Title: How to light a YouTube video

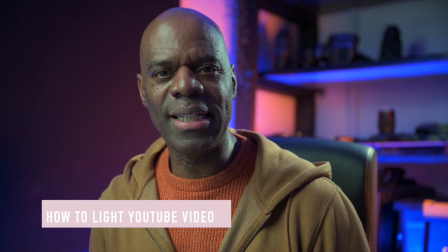0:00 Hi guys, welcome back to the channel, and today we're going to be taking a look at how to light a YouTube video, something like this.
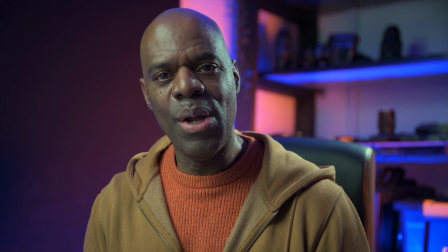0:09 We're going to be using one light first of all. Secondly, we're going to add a second light just to finesse the aesthetics,
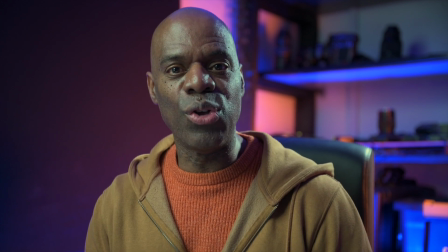0:17 and then thirdly we're going to add another light to actually ultimately get to a lighting system that you see in this video.
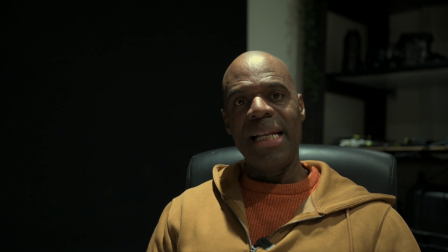0:27 So our first setup is going to be our one light, and even though it's just one light, it's going to be important where we place the light. But first of all, we need to get rid of this artificial light that's coming from the light in the ceiling. So now that we've switched off the light in the ceiling, we need to get our first light.
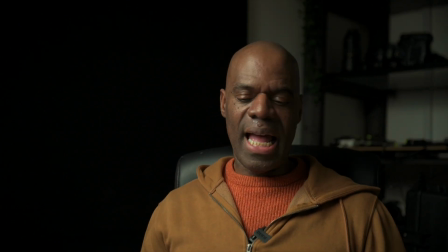0:49 So this is it. So obviously you can see how better the light is.
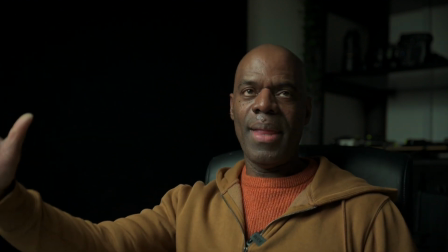0:55 So my light now is to this side of the camera, and it's 45 degrees up and it's pointing down on my face.
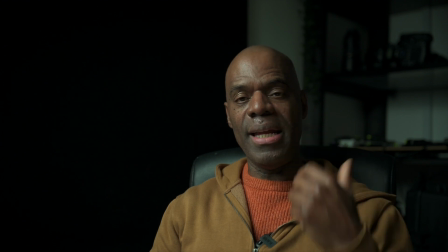1:04 This is actually called Rembrandt lighting, and it just gives a nice shadow on this side.
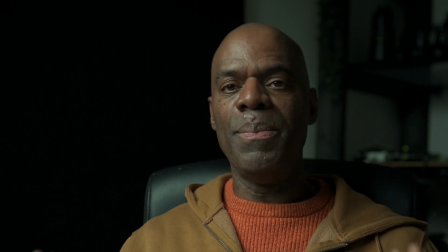1:10 If you've only got one light, the most important thing is the placement of the light.
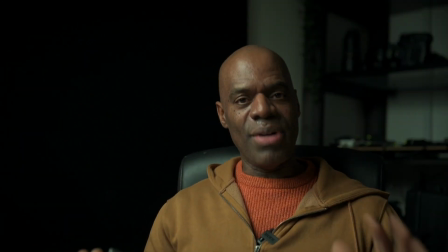1:16 Now we're not talking about brands or power of lights,
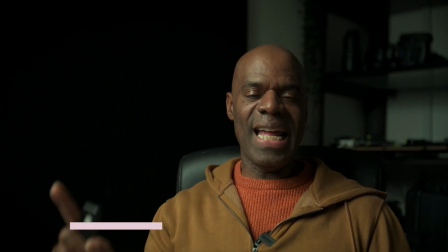1:20 we're just talking about the placement of the light in relationship to the camera.
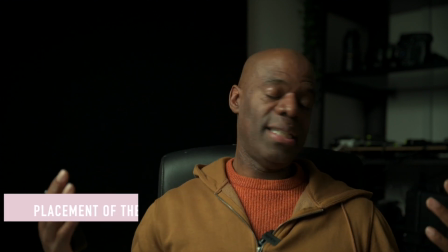1:27 It can be very basic, but as you can see, it works really well.
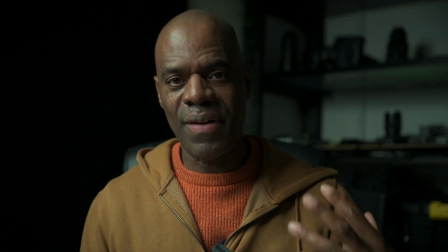1:32 So some people don't like this aesthetic because they find it's a bit too contrasty on this side.
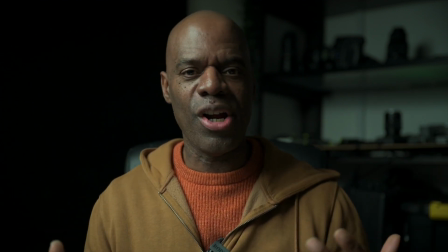1:37 I quite like this because it's dramatic and it's mysterious, and it hides some of the stuff in the background.
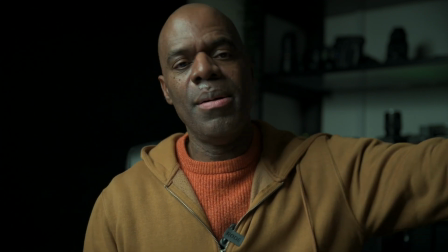1:46 But if you're not happy with this, what you can do is place something reflective, like a reflector.
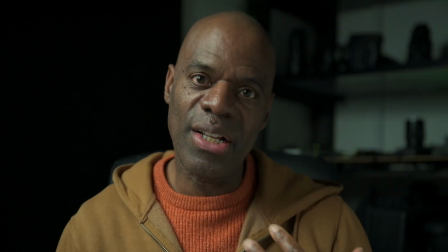1:55 It lifts the shadows quite nicely,
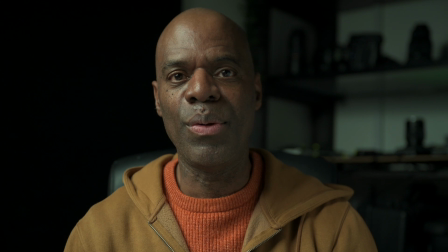1:58 and this kind of setup is quite acceptable for your YouTube, or even if you're making short films.
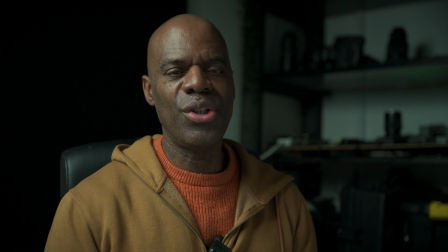2:05 Now if you're happy with that and you want to progress to a two light setup,
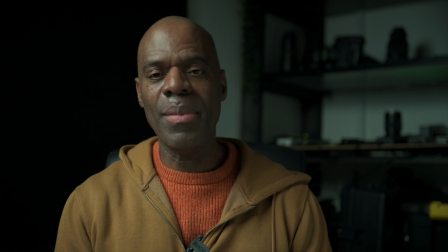2:11 and what we do is we place a rim light or a backlight or a hair light.
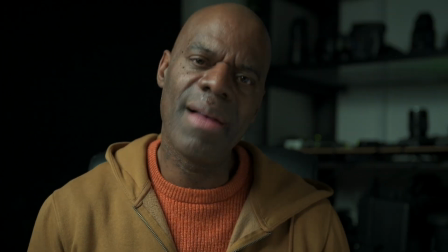2:17 In my case, I haven't got any hair,
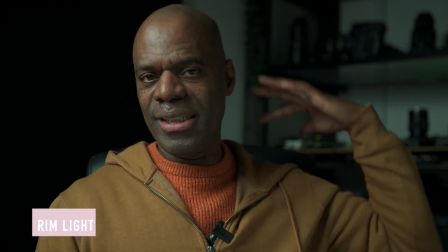2:19 but you want a bit of extra light on this side just to separate you from the background.
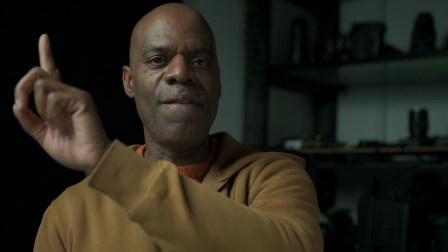2:27 So I've placed the light the opposite end of this light on this side, which is my main light or key light,
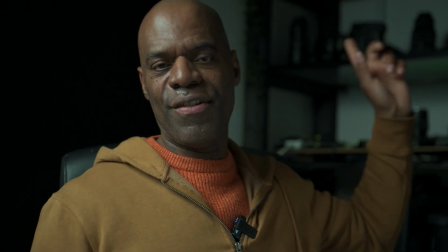2:35 and I've placed a light at the back of me just shining behind me here.
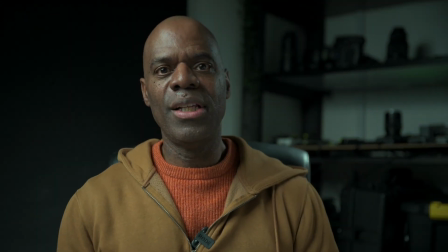2:41 So if I switch that on, so as you can see, it sort of lifts
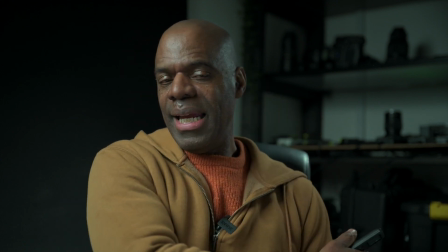2:46 a part of the background here and onto my shoulders,
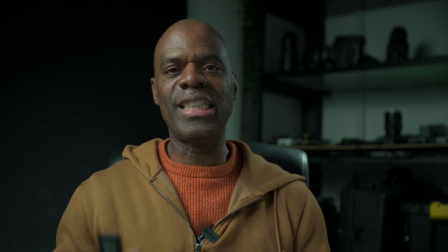2:50 and a bit of light spilling onto the chair, so it separates me from the background.
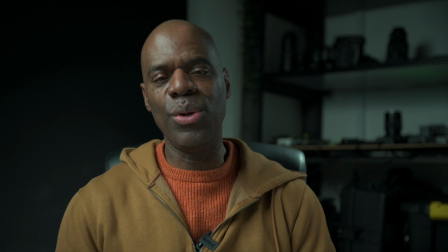2:56 And this is what we call a two light setup.
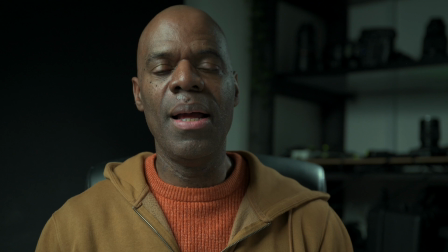2:59 In the next step, we're going to show you how to even improve on this by adding a bit more light to the actual background.
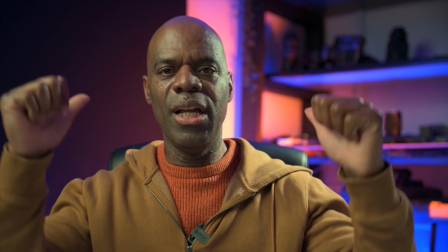3:08 So as you can see guys, I've added a bit of light to the background, and as you can see, it makes all the difference.
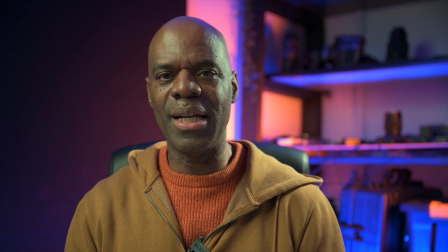3:15 I have slightly treated because instead of adding one light,
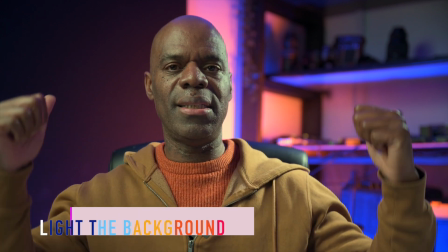3:20 I've just placed a couple of gel lights to the back of me in contrasting colors,
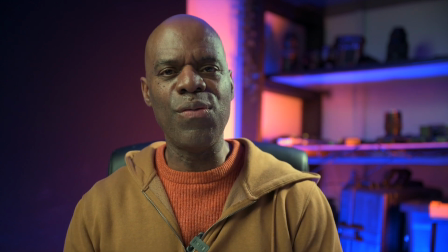3:27 and I think you would agree it makes the overall picture look way more pleasing.
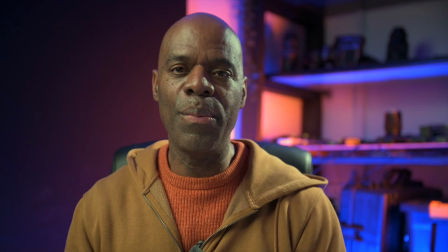3:34 I hope you found that informative and helpful.
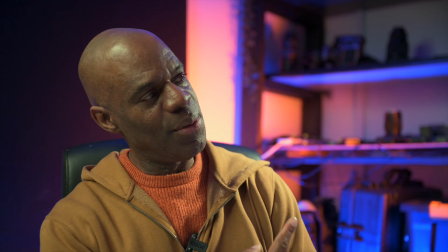3:38 YouTube thinks you might like this video on this side, and in the meantime guys, catch you on the next one.
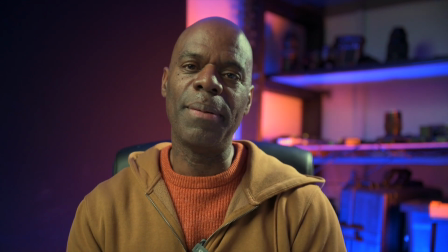3:45 Bye bye.